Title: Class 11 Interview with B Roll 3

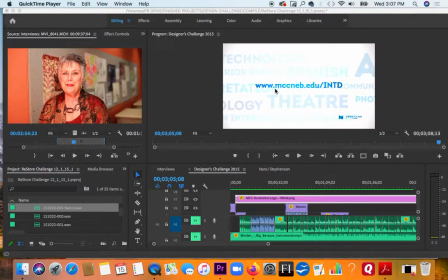0s
All right, and we're ready to wrap up our talk about how to do an interview with B roll.
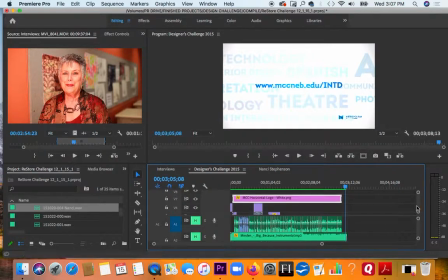8s
All right, so once you've gone through and put together a narrative that makes sense to you, you've covered cuts with B roll. There's a couple other things you can do to finesse.
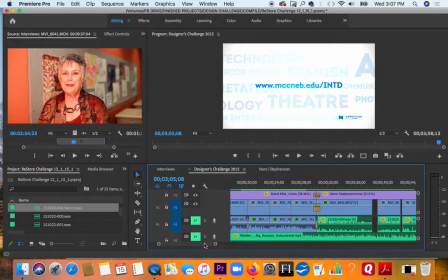26s
Not everyone likes cross dissolves, but I kind of like them.
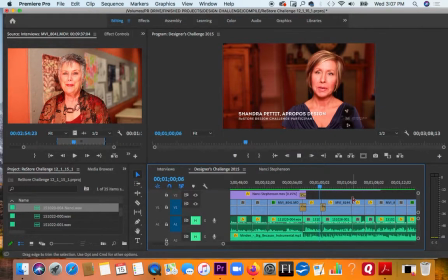31s
They have a certain, when you're showing B roll, especially, oh, that's a dip to white. Um, they can just be kind of a softer, gentler.
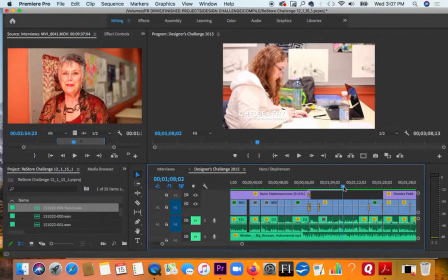42s
Looks like we didn't use cross dissolves in this.
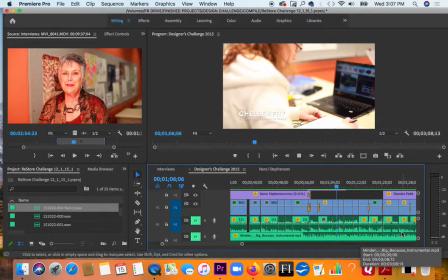44s
It's a more news like to just do the cross cuts, cut, with no cross dissolve.
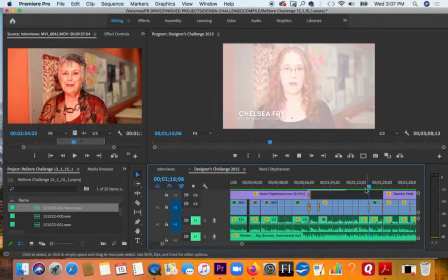53s
But maybe when you're going from one scene to another, you want to use some kind of transition.
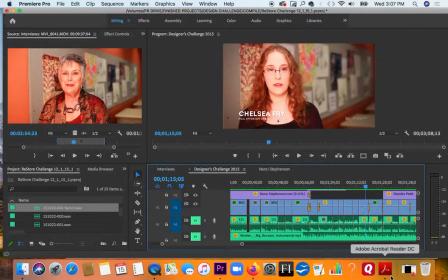59s
Looks like I said, we didn't use cross dissolve. We use a dip to white when we went from jump from one quote to another without B-roll to cover it.
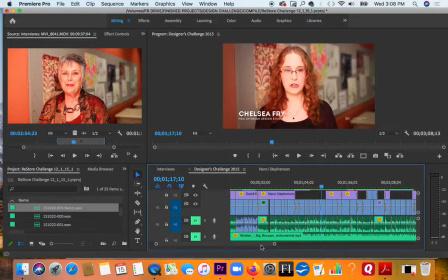70s
You know, it's sometimes those cross dissolves look weird because it's the same framing and it's obviously from the same interview. So you want to maybe make sure that maybe one is a little bit.
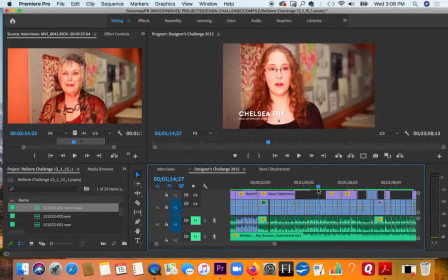85s
Sometimes I bring them closer in post. See how this one is framed just a little different than that one. She's a little bit closer. Maybe you can't tell. Anyway, so it just kind of helps the brain make sense of like we're moving from one idea to the next,
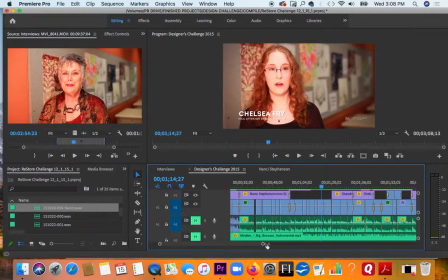103s
and the transition is the cue for that. When we have audio that goes from the end of one clip, and then there's a little space, and then the beginning of another clip,
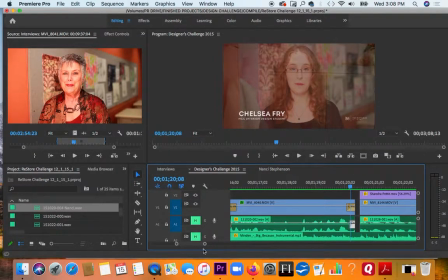117s
um, you'll see down here that there's an audio constant gain. So I find these, if I go to my effects, in the audio effects, don't need the obsolete ones. It's,
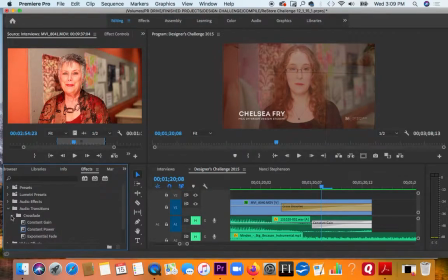140s
sorry, audio transitions. We need the constant power or the constant gain. Um, you can, there's always a default setting. If I take this off and I put my cursor over the audio part of the clip,
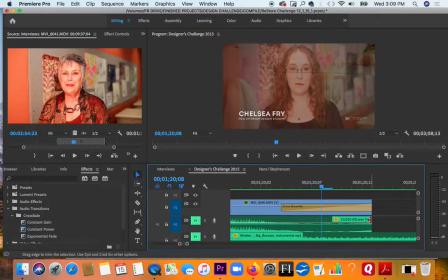158s
and it creates this little arrow, the little red arrow.
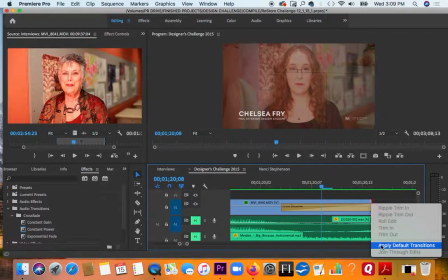161s
If I right click and hit apply default transition, oh, look how long that is.
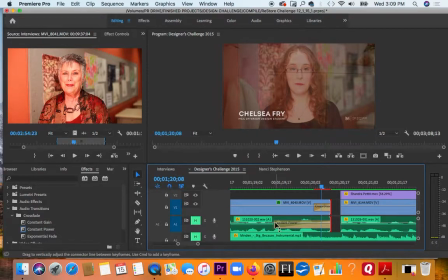169s
I'm gonna, because this is, I don't necessarily want to fade this waveform here. I'm gonna put it over the transition until it creates that little, you see the cross dissolve symbol and the red arrow.
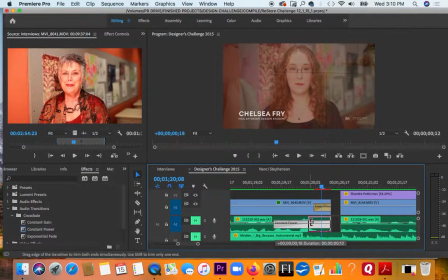186s
It kind of magnetizes to it, and I'm gonna pull it all the way, maybe to here. When you can tell that she might have just like taken a breath or something. And that is going to just smooth out the end of that clip.
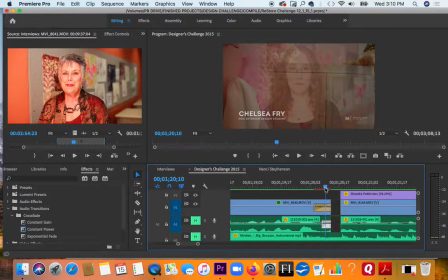201s
It won't be an abrupt cutoff. It'll, dip down. It'll dip down into the quiet zone.
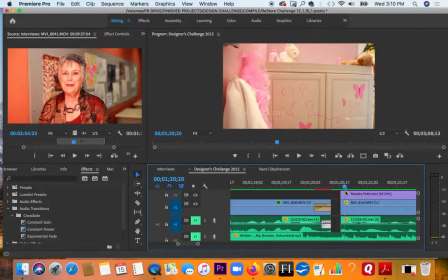208s
And then we'll pick it up here again. Sometimes I'll do the same thing here, only on this end. I'll pull it this way. And Paul showed me, he pulls them really, really close.
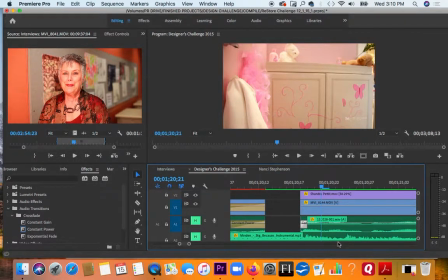228s
Just depends when you're listening back, like how does it need it. But even just that can take away that like breath sound, or any indication to the listener that there's a cut there. We're trying to kind of hide that. All right.